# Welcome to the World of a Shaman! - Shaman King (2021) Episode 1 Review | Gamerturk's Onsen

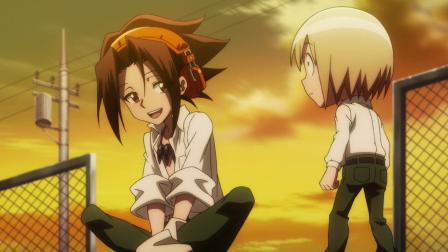Because, this portion of the story, it's the first episode. It's all about setting up the basic concepts of this world. It is by all means a full-on exposition episode here. Who's Morty, who's Yoh, who's Amidamaru, who's Mosuke, who's Ryu, what is a shaman.
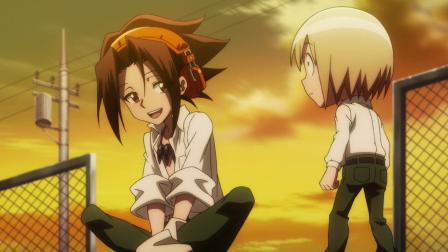Those are the foundation blocks of the series that they do need to be shown and told to the viewer here in this very first episode. The manga, as well as the original anime, of course, answered these questions too, just like this one.
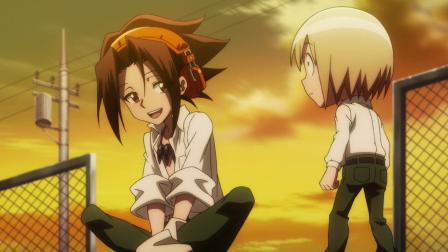But they had, comedic timing, or in the case of manga, you generate that comedic timing in your own head, but you get what I mean here.
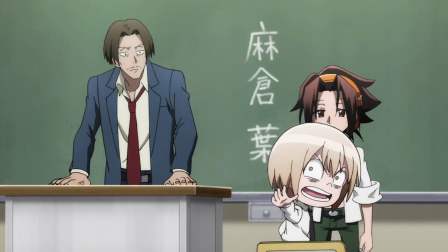You have much more of an entertaining presentation that flows naturally when you have that comedic timing attached. Like, when Yoh acts like he doesn't recognize Manta, Manta takes a second before registering what the fuck he was hit with dramatic moments getting their dramatic pauses.
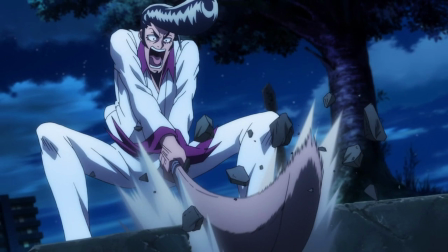You feel the weight of certain moments, like when Ryu destroys Amidamaru's tombstone. You realize that everybody knows it is absolutely fucked up. And that's why it felt like the entire episode was running at double speed to me. There was absolutely zero control of the entire narrative flow,
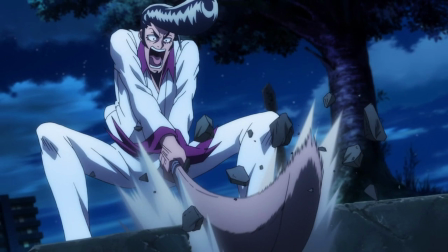as the anime tried to cram as much as they could into a time slot they did not have. Sadly, there's no right answer in such a circumstance either. You either have even more major cuts than there already is, which in such an episode would come at the expense of needed,
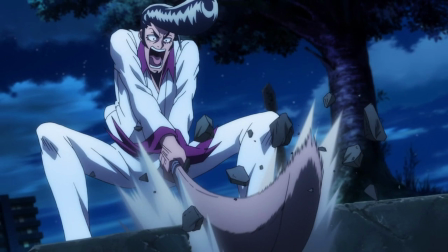exposition, or this is what they did, you do your best to establish the baseline as solidly as possible. Again, they chose the latter one, but the hand they were dealt with, I don't want to say this at all, especially since it's just been episode 1, and as a massive Shaman King fan myself,
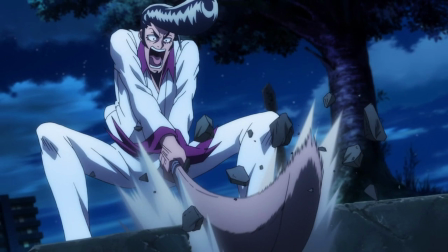I absolutely do want to see more of this, whether the pacing remains so weird or not, regardless of how much will be cut in the future, because we all know 52 episodes to not cover the 64 episodes of the original anime,
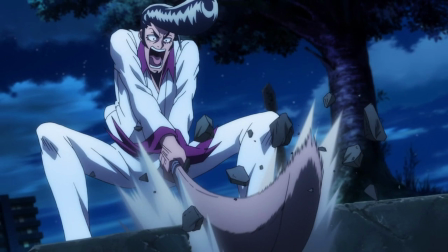but rather the much longer complete manga. They're gonna adapt the entire manga in 52 episodes. If I was part of the anime staff and I was dealt that specific hand, I'd probably choose to fold rather than deal with the stress of having to accomplish that,
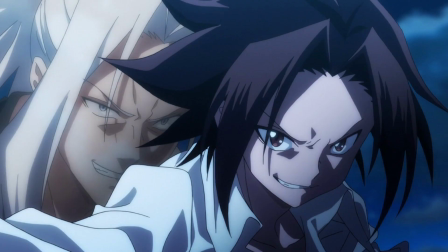Although, credit where credit is due, they did do a neat job with the little action sequence that was in this episode,
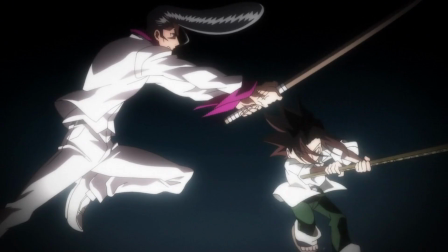adding Yoh rotating around to the side a bit to avoid the downwards trajectory of Ryu's sword rather than just going straight like there was no danger in the original. It really adds a neat little flair and care on Amidamaru's side to guarantee avoiding the sword for Yoh's sake.
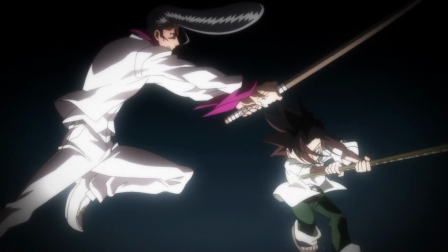But yeah, if I am to be honest, which I have to be in reviews,
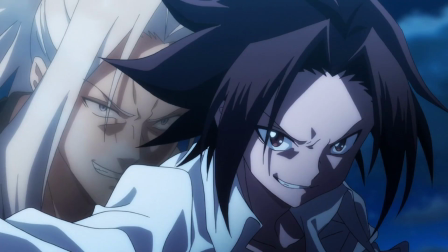I probably would not have strong opinions about this episode 1, even if it was perfectly adapted anyways. It's the setup episode, it's the exposition episode, and I really don't like Manta as a character anyways, and this was his episode to give us an entry point into the world of
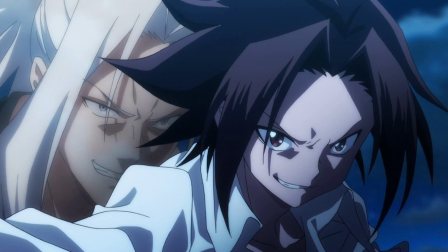shamans featuring rudimentary information that we need to have to follow along with the plot.
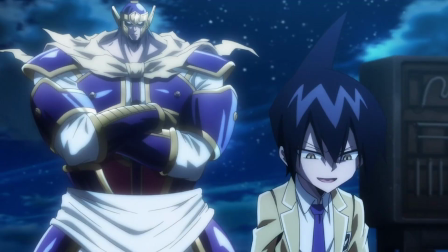It'll only get better next week when Tao Ren and hopefully Anna getting introduced into the mix as well, although it will only reach a satisfactory level for me when Ryu and Faust start getting more involved as well. That main trio of characters I am looking forward to the most.
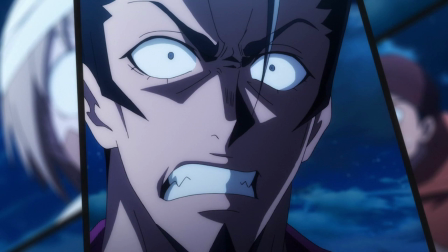Overall, quite bad pacing that made the initial setup episode a little bit more frantic than it needed to be, but also ended up speeding up a lot of this rudimentary information flow to get us faster into the upcoming action episodes.
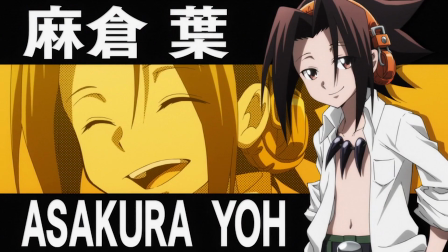And of course, Yoko Hikasa as Asakura Yoh is doing an absolutely phenomenal job, and I absolutely love it. I just hope in the future episodes the pacing gets at least slightly better, so Yoh's carefree attitude manages to elevate the comedic scenes a bit higher.